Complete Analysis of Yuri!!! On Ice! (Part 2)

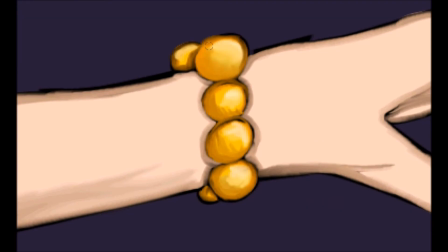No one had to actually die, but something like that can be a permanent detriment to the professional careers that are supposedly so important to these characters.
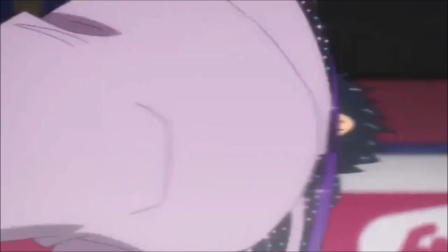Let's go back a second to JJ's fall, where we could have easily made his more advanced routines a perfect setup for an injury,
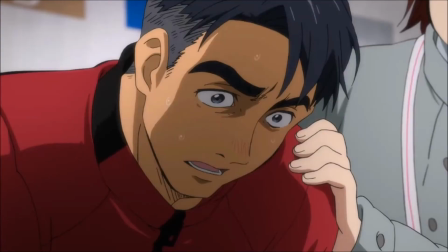thus validating his imperfect performance and triggering his emotional imbalance. And the training sequences.
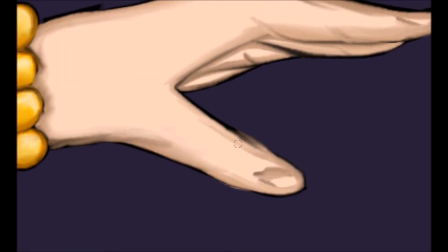They're never focused on for the betterment of the sport per se in the show, but are more so vehicles for us to get inside the characters' heads.
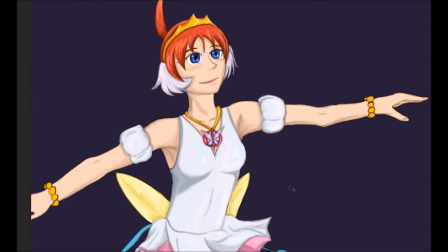But they do this when attempting to showcase the actual competition performances as well, and we can't seem to get a completed one of those either.
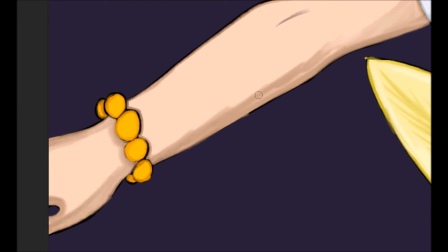Getting inside the heads of the characters would be fine. Heck, if you watched the last segment of this analysis, you'd know we needed more of it to learn, you know, what their motivations were about.
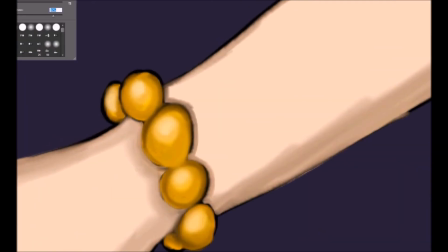But we don't really get that. Well, not besides Yuri doing it for Senpai Katsuki.
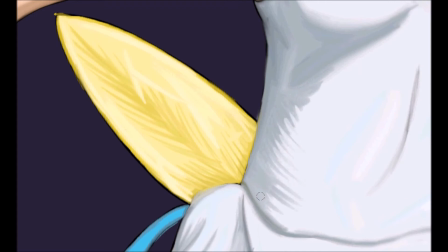Even if this show is listed as a sports anime, I really do refuse to see it as one for all the time I gave it, and if anyone asks me if I know about an ice skating anime,
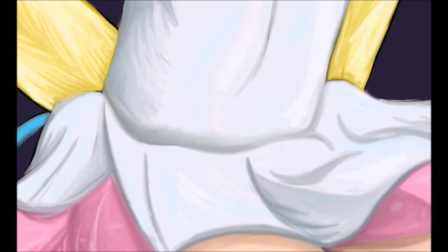I sure as hellsing am not going to point them to Yuri on Ice. Moving on, I think I have just enough time to quickly go over the show's animation.
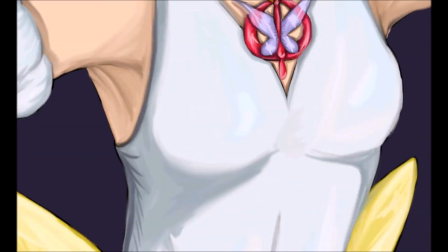Now, I think that a lot of the show is pretty to look at.
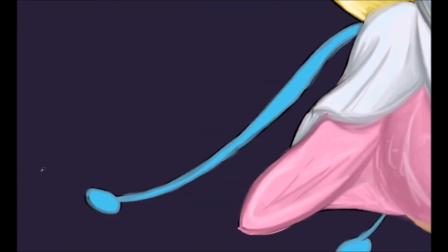The characters and general art of it are aesthetically pleasant, downright gorgeous at points, and it would leave a bad taste in my mouth to leave that fact out.
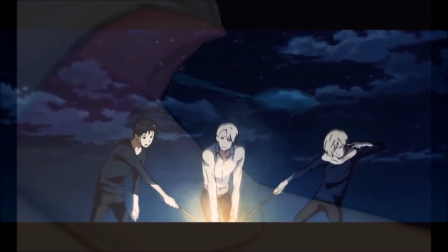I like how this show looks, but it too has some drawbacks.
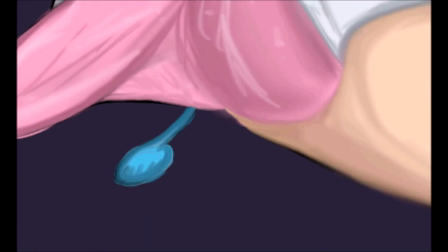Let's start with the opening. It was good. The song History Maker is my favorite opening song to come out of 2016,
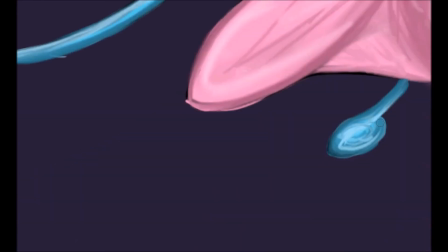and there's something kind of charming about the sketchy skating we see throughout it.
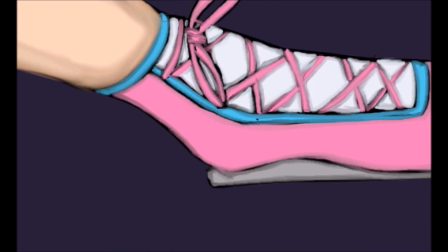But they didn't need to recycle the animation.
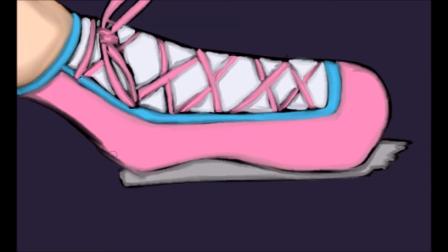It is beautiful, however, if I may say so myself, using the same sequence twice in a row seems a bit lazy.
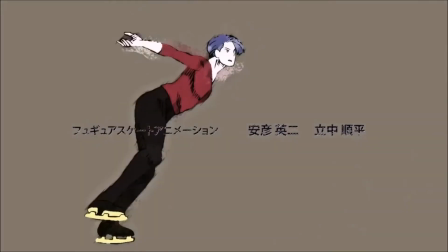Also, they changed the color palette the second time around and made the small edits to the opening as the episodes got later into the season, animation,
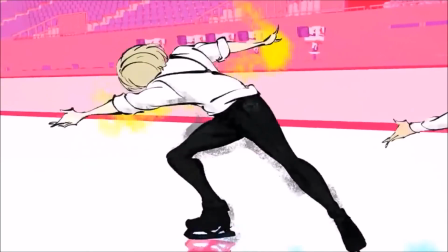which is not new to anime and can be really fun to pick apart the differences,
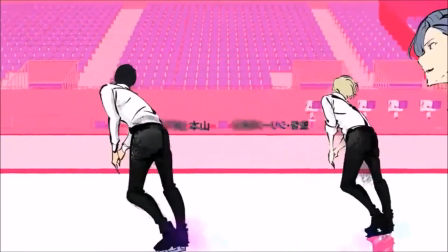but in this case it seems more like they're trying to distract the viewers from the recycled animation rather than improve on it,
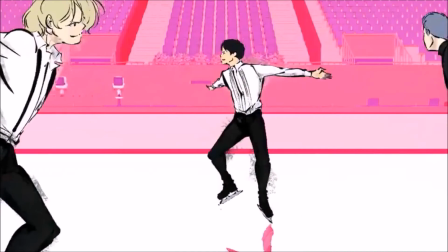and that seems like a bit of an insult to the audience implying that people wouldn't notice.
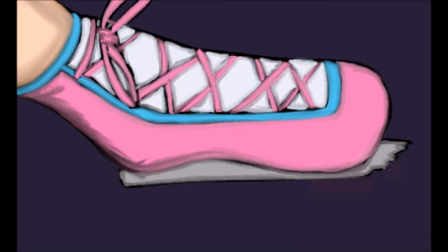They could have easily stopped right at the title card and not have to deal with this problem, and maybe just played a different segment of the song to make it work within a shorter span of the opening. It's not even that hard to do. I mean, the song is going to have a full version released eventually anyway, and that's what everybody was looking forward to.
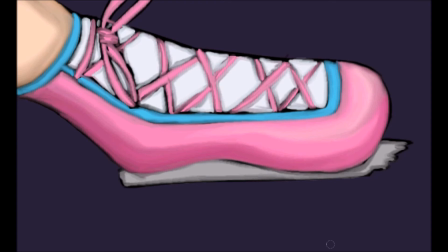Then, of course, there's the real animation problem this show has.
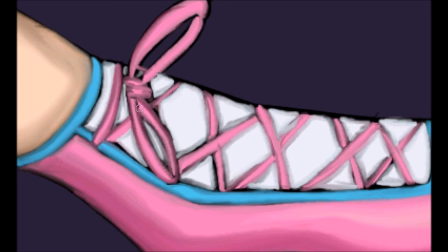The quality takes a dip after episode 4, but for the most part, when the skating isn't involved, everything still manages to look nice.
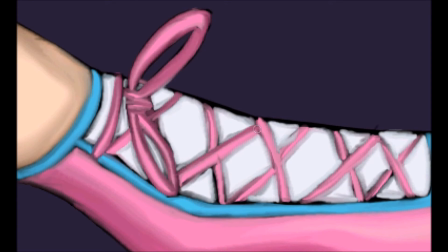Except for maybe episode 8, where everything generally looks a little, um, off, is maybe the word I'm looking for.
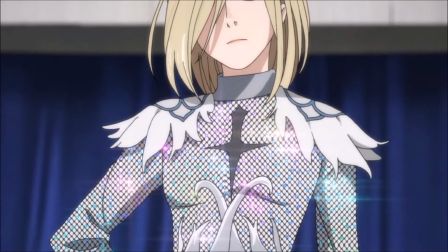Not terrible most of the time, and some decent shots still come up, but other times...
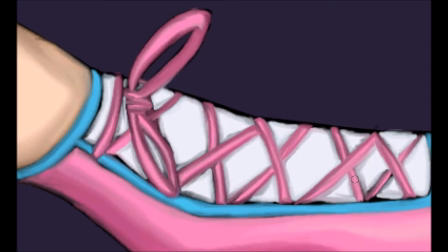Ah, and of course, moving on from one funky-looking episode to the skating quality in general... Again, I'm going to say that if skating was more of a focus in this show, the animation time should have gone into the parts that counted,
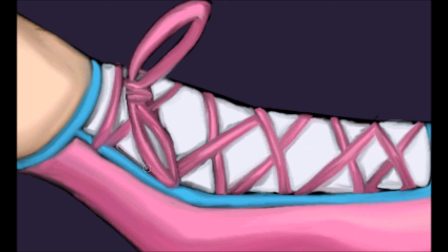which should be at least half of the routines. I wanted to be enthralled by the ice skating, and it just wasn't up to snuff.
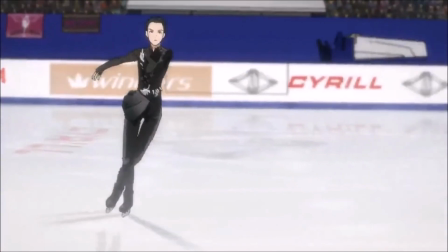I felt as detached from the performances as the characters looked from their 3D background that they skated on.
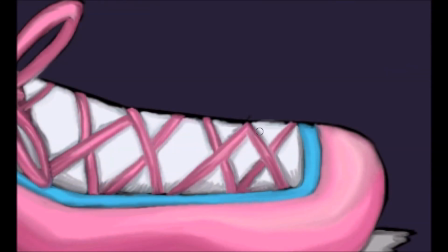The skates weren't even touching the ice half the time. This didn't stop me from trying to appreciate the time and effort that went into how the routines were put together and choreographed,
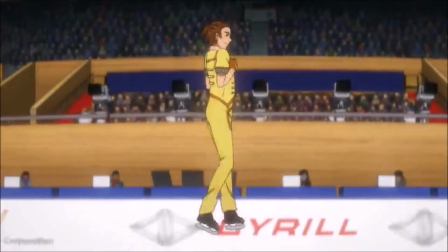but every time I was just getting into it, this happens.
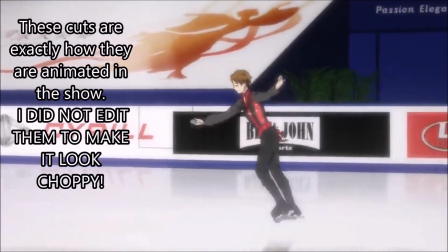These little jump cuts that shouldn't be here, the overindulgent blurring,
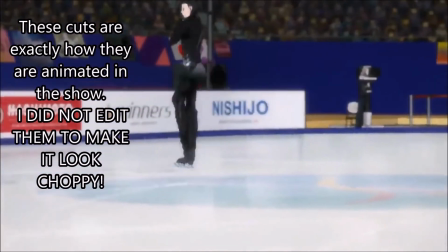random background changes, the stretching of the characters as they move,
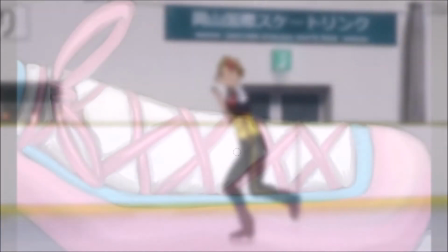it was not fluid, and I may not be an animation expert,
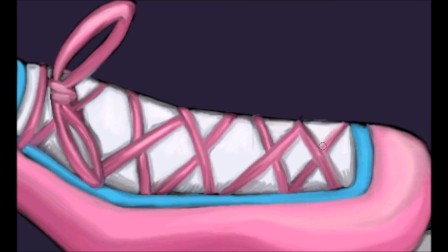but I know enough to wonder why they even tried to make it in 3D in the first place when they couldn't execute it properly.